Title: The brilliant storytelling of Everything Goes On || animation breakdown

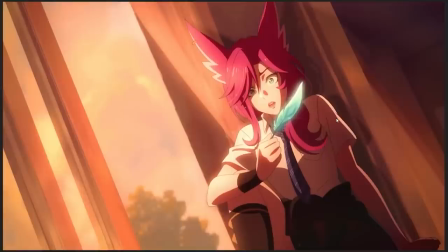And here we can talk about the concept of limited animation. Remember how I said a lot of animation history is like this long ongoing quest to doing as little work as possible while producing animation that looks high quality?
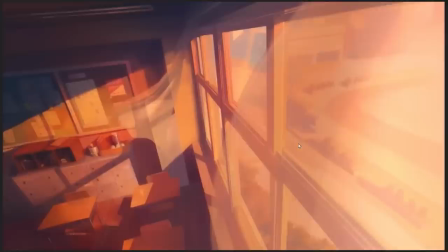Limited animation is another one of these ideas, where in this frame, right, like Akali,
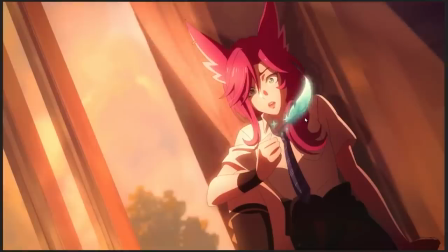Zaya is reacting to the feather, like sort of being blown out of her hand. But if you pay attention here, like it's really, even here when like she begins to shift her weight, all of this, like her waist, like the tie, like this part of the shirt, like the leg,
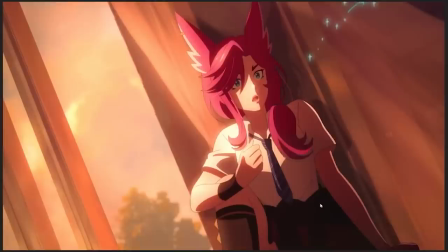it's only that part of her body that absolutely needs to move that is being animated at any given time. Like the animators are constantly like, if I don't need to move this body part, I'm not gonna animate it moving.
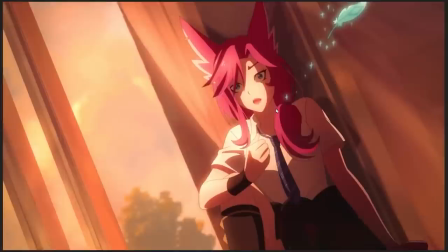I'm not gonna animate it doing anything,
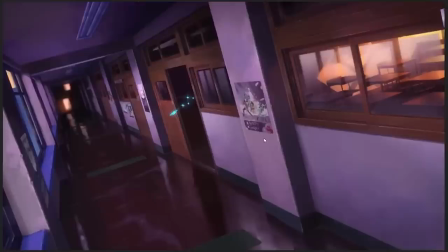because I wanna focus my labor and my attention on the parts of the body that absolutely do need to move in order to sell this motion and movement.
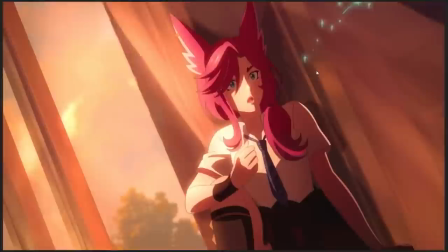Which is something you can't really do that here, because here we have this full body running motion of Zaya chasing the feather out of the door.
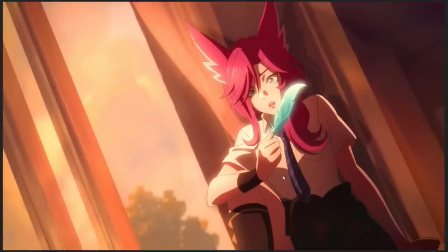So you can't do limited animation here, but anytime you have something like this, where most of the body is static, but you need to animate parts of it in order to get a motion across,
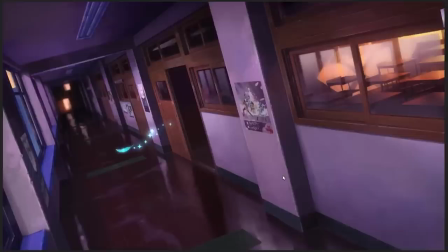you can do these little limited animation techniques in order to get away with doing less work. So remember what I talked about in terms of frame rates? The feather is moving on every moving on twos to start with, it looks like.
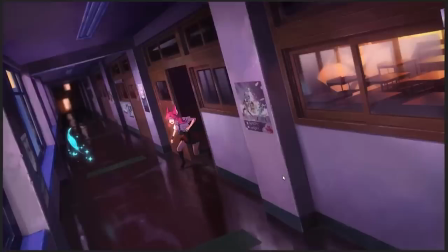2, 1, 2, 1, 2, 1, 2, and then it moves at 1, 2, 3, 1, 2, 3, 1, 2, 3, 1, 2, 3, 1, 2, 3, right?
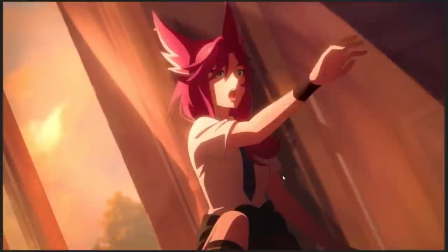So they vary the frame rate with which the feather moves depending on the kind of motion that it's making.
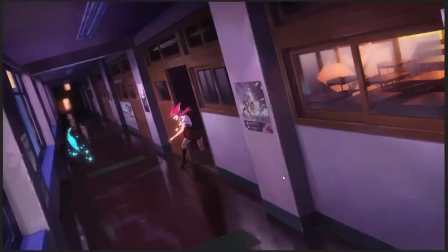So here at the start, when it's floating out of the room, it's like the only thing moving and it's being animated more smoothly.
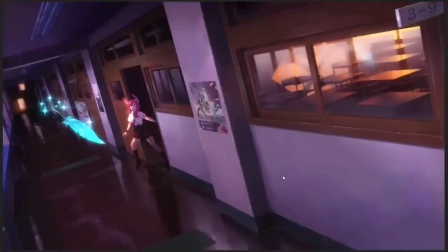And then as it comes up to this curve where it's slowing down a little bit in the frame,
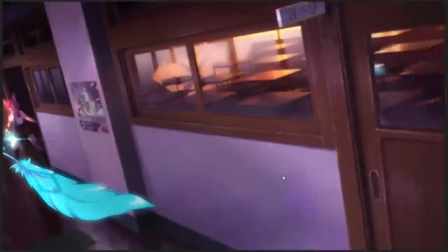allowing Zaya a moment to catch up and allowing us a moment to look at it as it begins to fly away again,
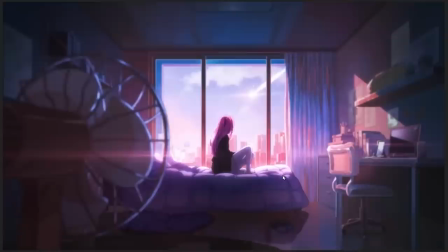they animated at a lower frame rate because that fits the motion that it's about to make. So we transition from Zaya chasing this feather that contains the memories of her lost love into this beautifully framed shot of Kaisa. Like you can see how she's being framed in between like the window panes
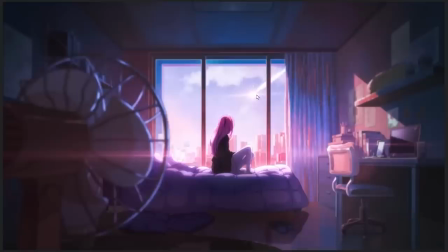of her room that creates this little space in the middle of the actual picture that sort of draws your attention and like outlines her. And this is one of the most beautiful shots in the entire goddamn music video, because here is where they really put their budget down.
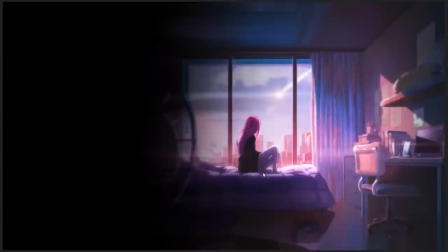In terms of, like, this one, they really invested a lot of time into the rendering, because, like, remember how we talked about limited animation?
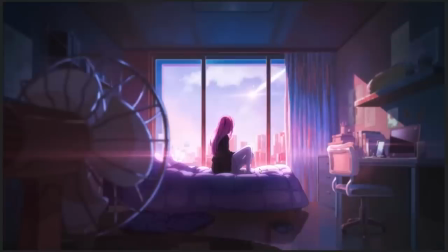Like, if you don't need to animate something, don't do it. The couple of shots that are about to follow here do not follow that rule. Like, this is where, like, we want this to look impressive. We want this to look gorgeous. So we have invested a lot of rendering, like a lot of lighting, a lot of texture, a lot of everything.
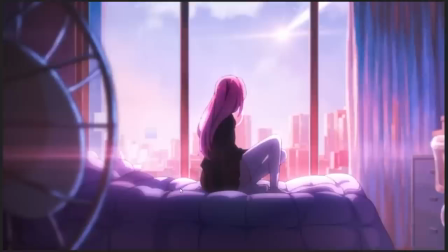And as she shifts a little bit, you see that?
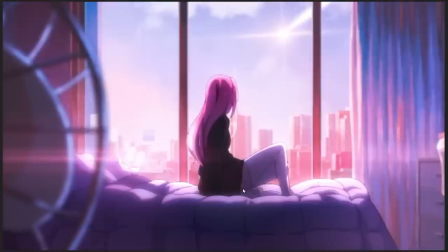You see how the entire bedspread, like, that she's sitting on moves around as she shifts her weight,
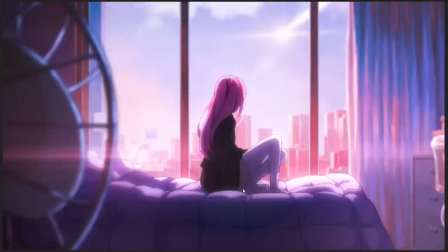which gives it this beautifully organic, like, really, not realistic as such, but it gives it this organic,
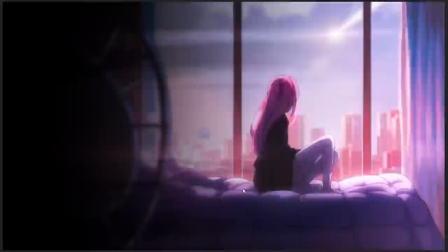real feeling softness, like this real feeling of weight and gravity,
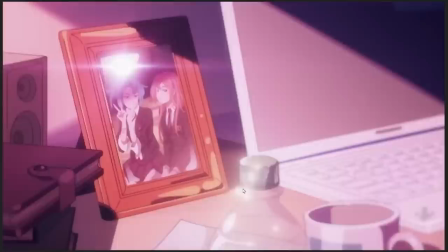both from Kaisa's body and from the bedspread that she's sitting on, which is just gorgeous.
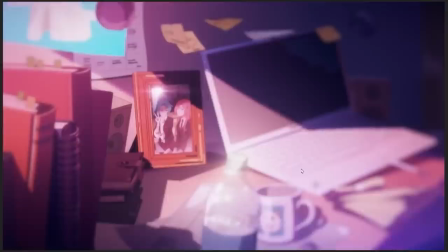And this is something that continues into the next couple of shots, where this whole thing is just...
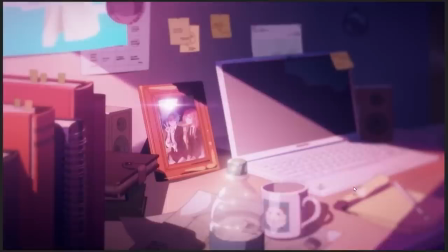I don't know how to explain to you just how much this is showing off. I suspect that some of it is 3D animation.
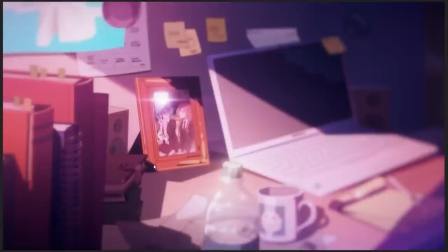I can't exactly tell which bits are 3D. I think that the laptop is a 3D animated object, but that picture frame isn't.
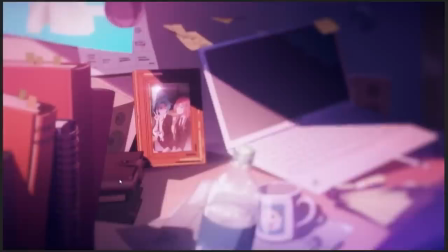I'm reasonably sure that picture frame is hand animated. I'm reasonably sure that book there might be a 3D object.
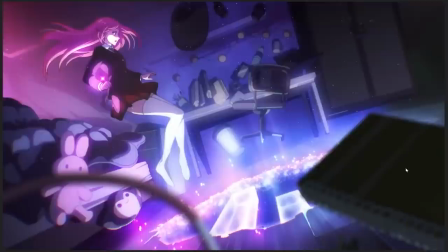I think the bottle is hand animated. And, like, a lot of the things that are just floating around in the room right now are hand animated as they float around.
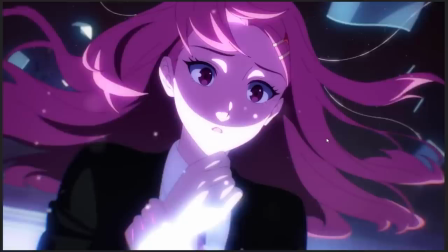Like, these are 2D animated objects that are being rotated in space. And I don't know how to explain how difficult that actually is.
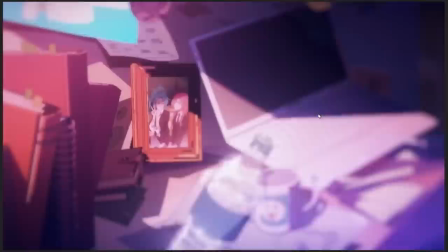Like, because when you're animating a character, when you're animating a person or an animal or, like, something that's biological, you can kind of cheat.
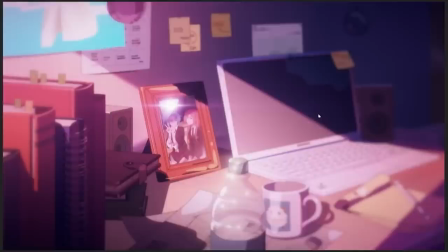Like, when it comes to rotating things in 3D space, you can cheat. You can do all kinds of little fudges.
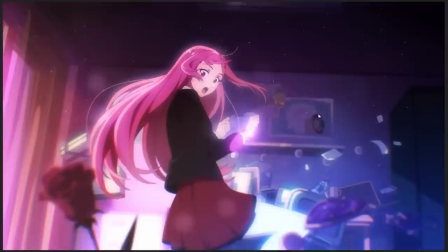You can do all kinds of little hacks to make it look fine. And, like, nobody notices anything, but it's actually sort of three-dimensionally not quite right.
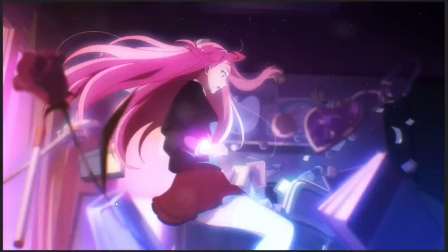You can't really do that with super geometric objects like potted plants and chairs and glasses and books.
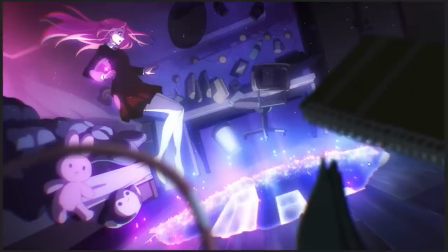Like, these are hard geometric objects that need, when they are rotated in space, they need to be rotated correctly.
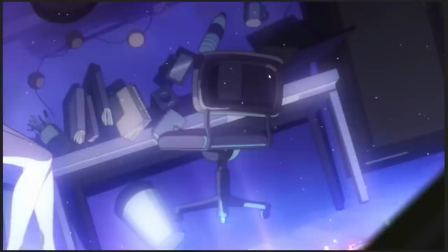So look at that goddamn office chair over there. You see that? You see how that's, like, it's rotating around two axes at once. It's rotating this way around, and it's also rotating a little bit that way around. And they do that by hand.
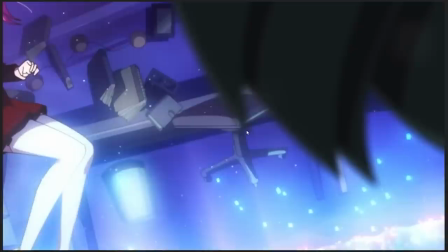Like, they could just have had a 3D object. Like, they could just have had a 3D object, and I wouldn't be surprised if they traced over a 3D object for reference or whatever.
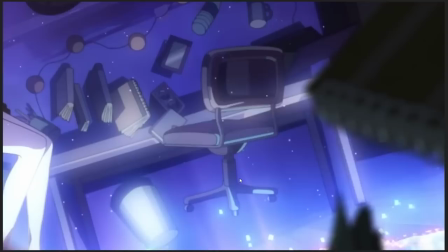They could just have had a 3D object do that,
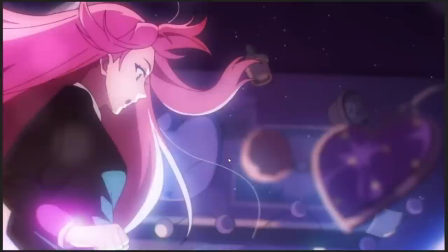but instead they just chose to go to the labor and extra effort of hand animating something as complex as an office chair rotating in 3D space.
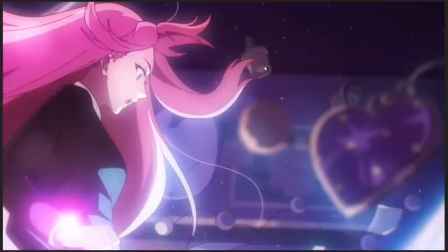And it's the same story with, like, the books and with the speakers, and I think the laptop, even though in the previous shot...
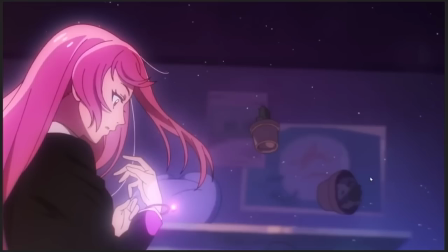I'm reasonably convinced that was a 3D object, because, like, animating all those little goddamn keys floating around.
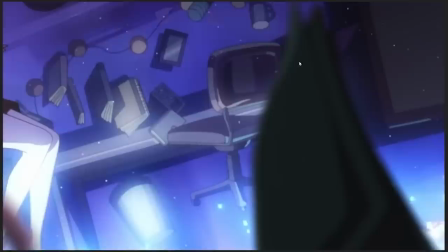No way you're doing that if you don't have to.
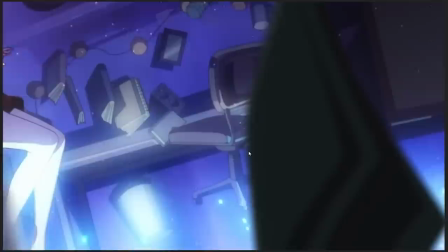Here, I think it's 2D animated, and all of the objects and all the stuff in the frame that's moving around is 2D animated.
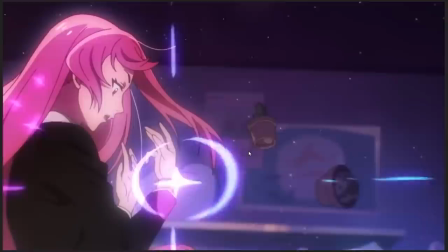And that's wildly impressive, and it's also really excessive.
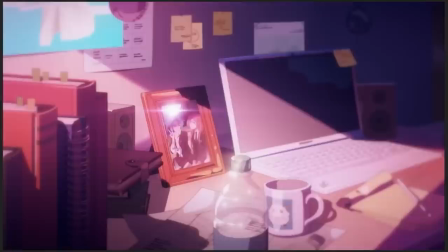And it's because they really wanted this scene, this moment with Kaisa when her room, like, begins to be affected by anti-gravity, everything begins to float and sort of move around.
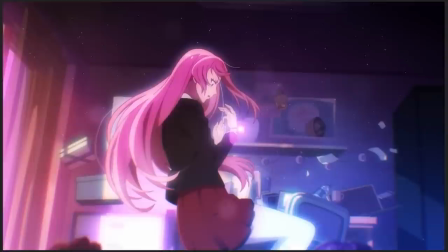They wanted that to be visually impactful, and one of the ways to do that is to invest a lot of your budget and not do limited animation here.
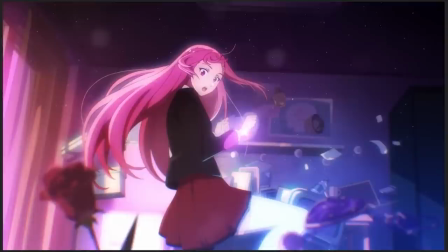But the animation techniques we were talking about still apply. Kaisa moves, all the stuff in the room moves.
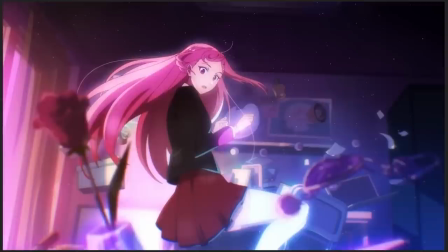Kaisa moves, all, and then there the camera moves, all the stuff in the room and Kaisa.
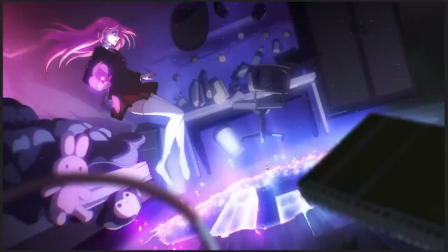Kaisa, all the stuff in the room, Kaisa, and then you can see how, like, the animation frame rate is
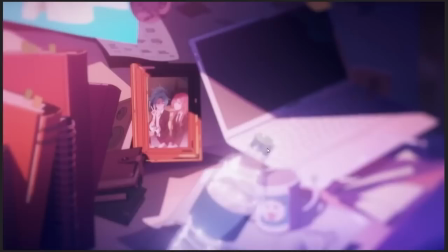displaced, right, in order to create, and that's what creates that incredible smoothness in this shot,
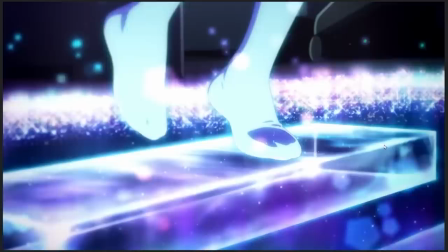is because they're being careful to move things at those different frame rates, which creates this beautiful vision of smoothness in the image. It's absolutely gorgeous.
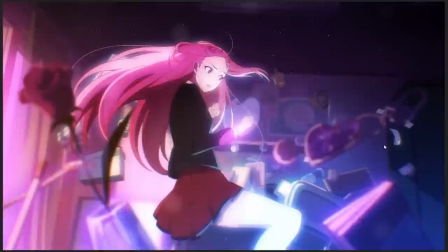And of course, the thing which is causing this to happen, at least visually that seems to be the implication, is the amulet that once again symbolizes her relationship with Akali.
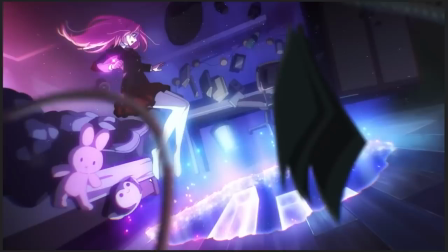Akali, of whom she has a picture right next to her computer on her desk because they're friends.
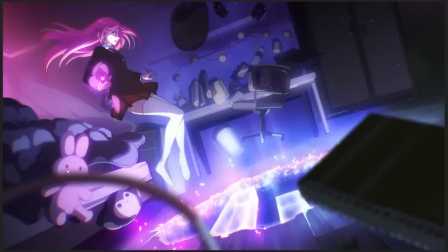And, like, I could gush for a long time over just, like, the fucking bedspread that's floating around,
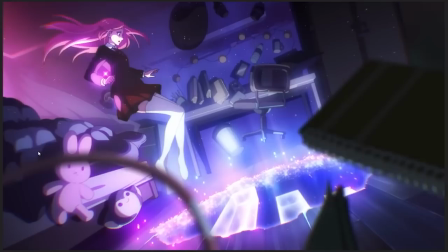and you can see, like, the little shapes of, like, light and shadow moving around as the volume is being displaced,
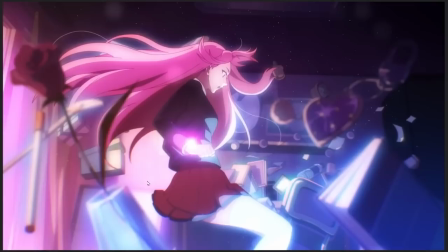as the gravity moves, and the little bunny, and, like, the freaking bed itself, like,
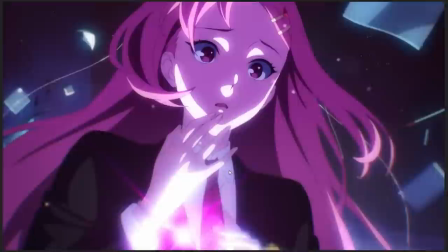raising off the floor, and you can see how the folds in the bed sheet are, like, displacing as it's being moved from the...
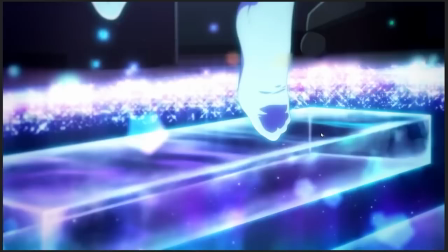It's a lot of technical competence on display here. Absolutely gorgeous, and I really quite like it.
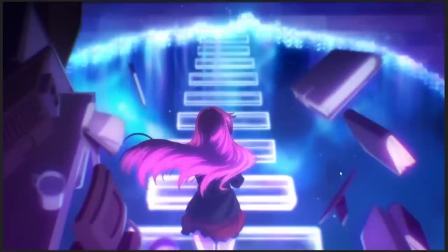As we get set up into, like, my god, fuck. Why would you do this by hand?
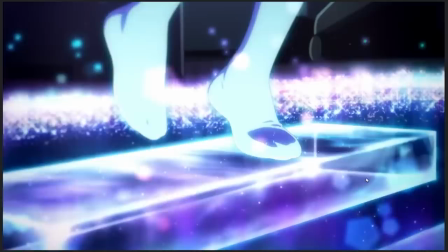Why? Why, Why? Like, you could just have 3D animated it.
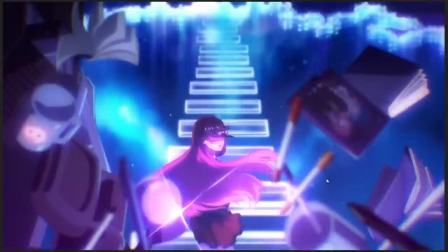It would have been so easy. No one would have noticed who wasn't like a weird nerd like me. But they did.
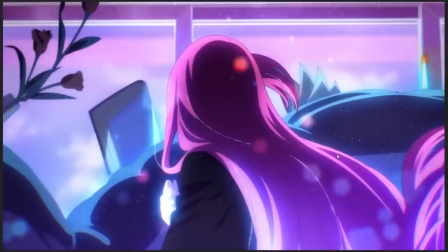And again, notice the frame rates being used separate from one another to create that illusion of perfect smoothness.
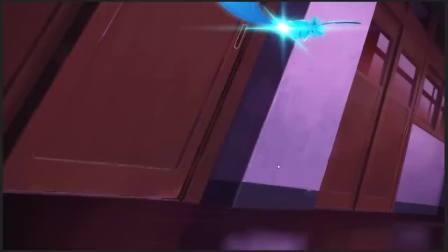Like, that's a way to create the illusion of 24 frames per second animation without actually animating at 24 frames per second.
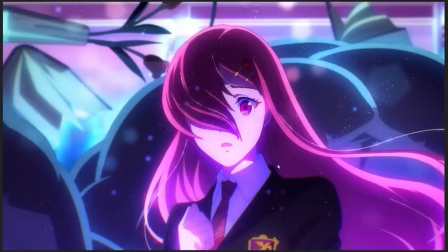Notice also, again, the difference in mood here. Like, notice the difference between the characters, because Kai'Sa is about to enter, like,
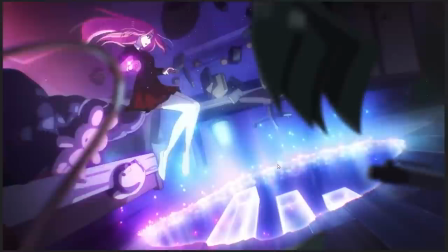the realm of memory and senses and sort of the metaphorical realm of her relationship with Akali,
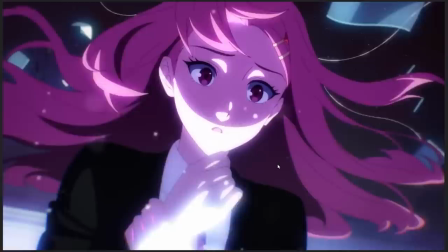like, becoming an emotional center to the narrative that's being told in this animated short.
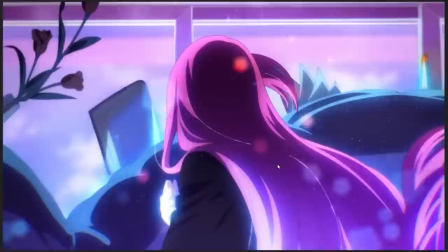And Zaya is doing the exact same thing, but notice the different mood with which they enter it.